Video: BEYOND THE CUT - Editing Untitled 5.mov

From the moment you open your eyes in the morning, you're editing. You choose what to look at, what not to look at, what to zero in on, what not to zero in on. When you turn on your TV, when you go to see a movie, of course you're having editing decisions made for you. People are presenting things for you and I think it's important to always remember that.
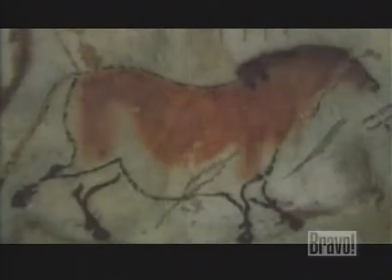(0:25)
Epistemology is the science of how we make up our mind, how we think things,
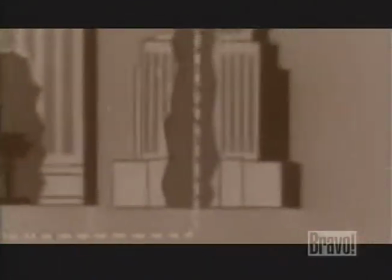(0:30)
what attitude do we have towards the representations that we contain within our own head or outside our head with the world that is represented for us.
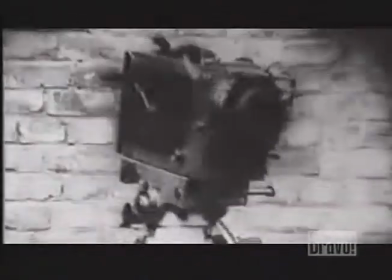(0:39)
So epistemology of cinema contains a gold mine of social experiences of cognition, cognitive experiences that can actually be taught to people and spread around. All these films are much more intelligent than people give them credit for.
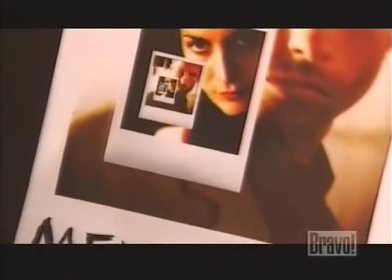(0:53)
Hollywood does not do just bullshit. Even though the unconventional chronology of Memento was not invented in the editing room,
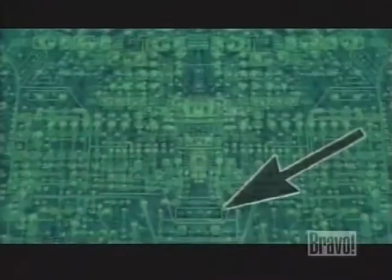(1:01)
what it did do is bring the notion and the power of editing to the consciousness of the layperson or the everyday audience. I call it cosmic editing, but you move people in Italy out of the film to make them connect with the reality of their own presence. So there is a fantastic attempt at making us, at showing us different configurations.
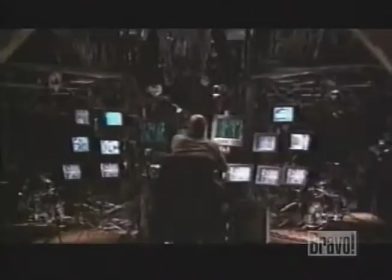(1:21)
The Matrix is the most famous.
What is The Matrix?
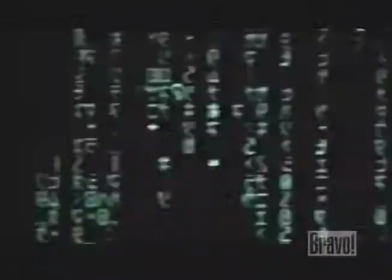(1:27) The Matrix is the world that has been pulled over your eyes to blind you from the truth.
The purpose of all modernist art is to make people aware of what they're thinking. Obviously, a major subtext of The Matrix is people being awakened from their dreamlike state, in which they're very happy, but very unaware.
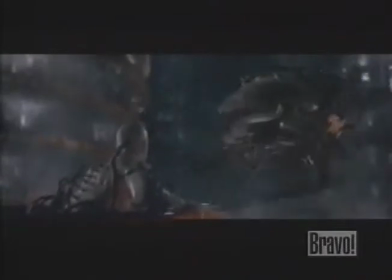(1:55)
When Minio is rescued from The Matrix, it's a very powerful moment, which can be analogized into many things.
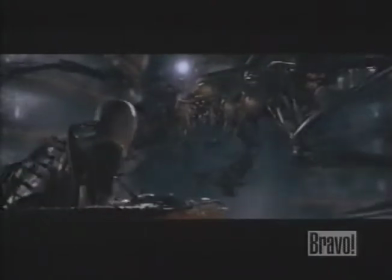(2:02)
Certainly, you could say that when people start realizing the power of editing, have an epiphany not unlike being woken up from the matrix the
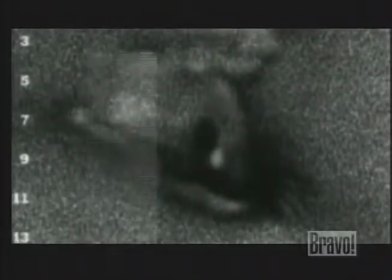(2:16)
bigger issue is that there's so much information coming into us all the time so we begin to distrust the method and i think one of the big problems that we have now is how devious can you be in your propaganda which is you know what padding is in some strange way as
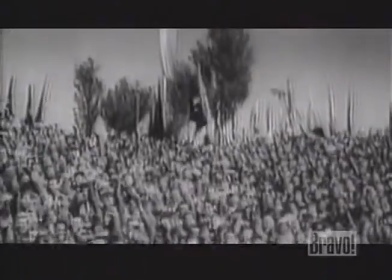(2:34)
an editor you decide the meaning that the spectator is going to get from the combination of pictures and sounds you give but to call that truth
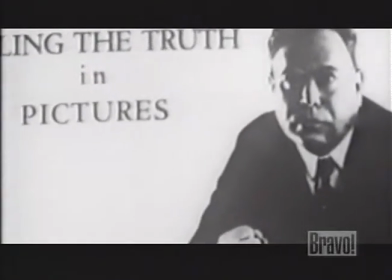(2:44)
is already immediately a question of philosophical dimension because what is truth
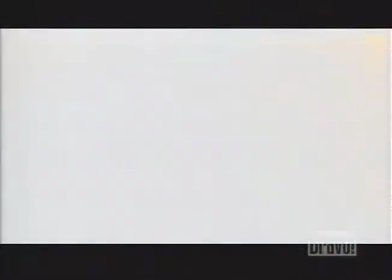(2:49)
how do you tell it is there any all these things coalition troops push deeper into
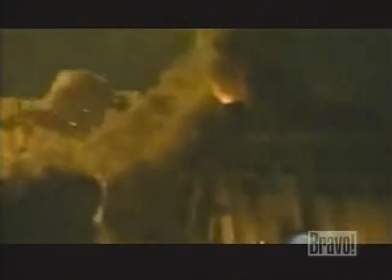(2:54)
iraq they say they're now there is that example from the iraq war where we
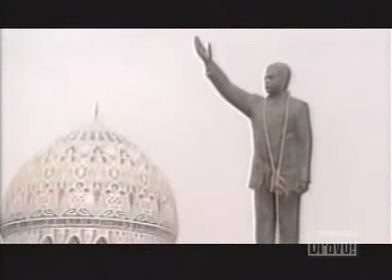(2:59)
saw on our televisions an image of a statue being toppled in the square in Baghdad.
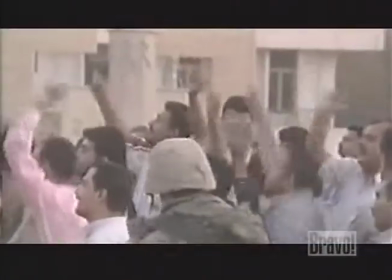(3:04)
It looks like there's a big crowd there and there's this very intense, emotional,
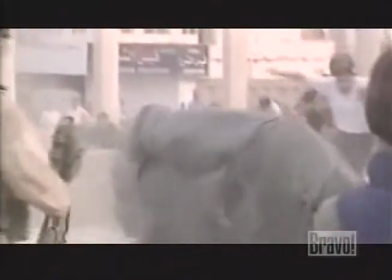(3:09)
euphoric thing happening as Iraqi people are toppling this hated leader. But what most cameras didn't show that we got to see on our TV screens was there weren't that many people.
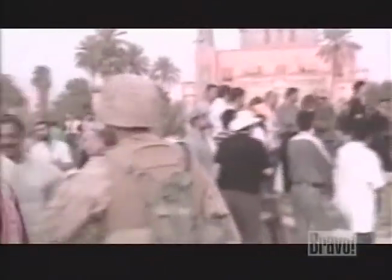(3:19)
And it was a square that had been cordoned off by American tanks. And so if you see a wide shot of that very same event, it looks like a much more meager thing that's going on.
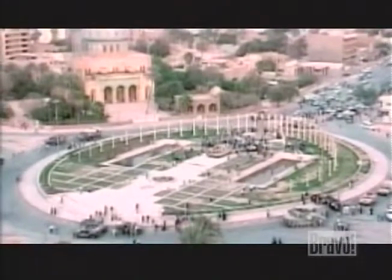(3:28)
It doesn't have that strong emotional charge. It's not iconic in the way that it was shot close up. So, yeah, that's an editing decision that has a very clear, not just emotional effect, but a political effect as well. I had a very clear and dramatic negative experience of that, the day of the 11th of September.
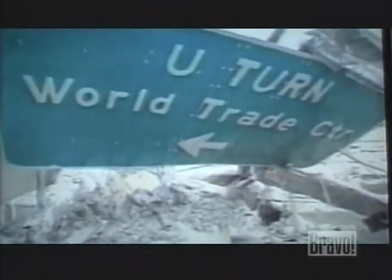(3:47)
There was suddenly something extremely shocking. And at the same time as an example for editing, they had very soon after it all happened, and put some very dramatic orchestral symphonic film music under the images.
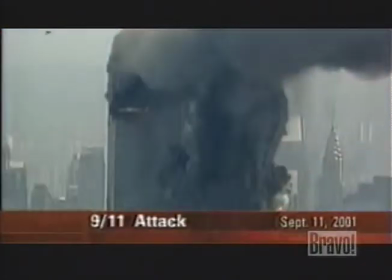(4:03)
And it was shocking because as editing it pushed the viewer into feeling excited and awed.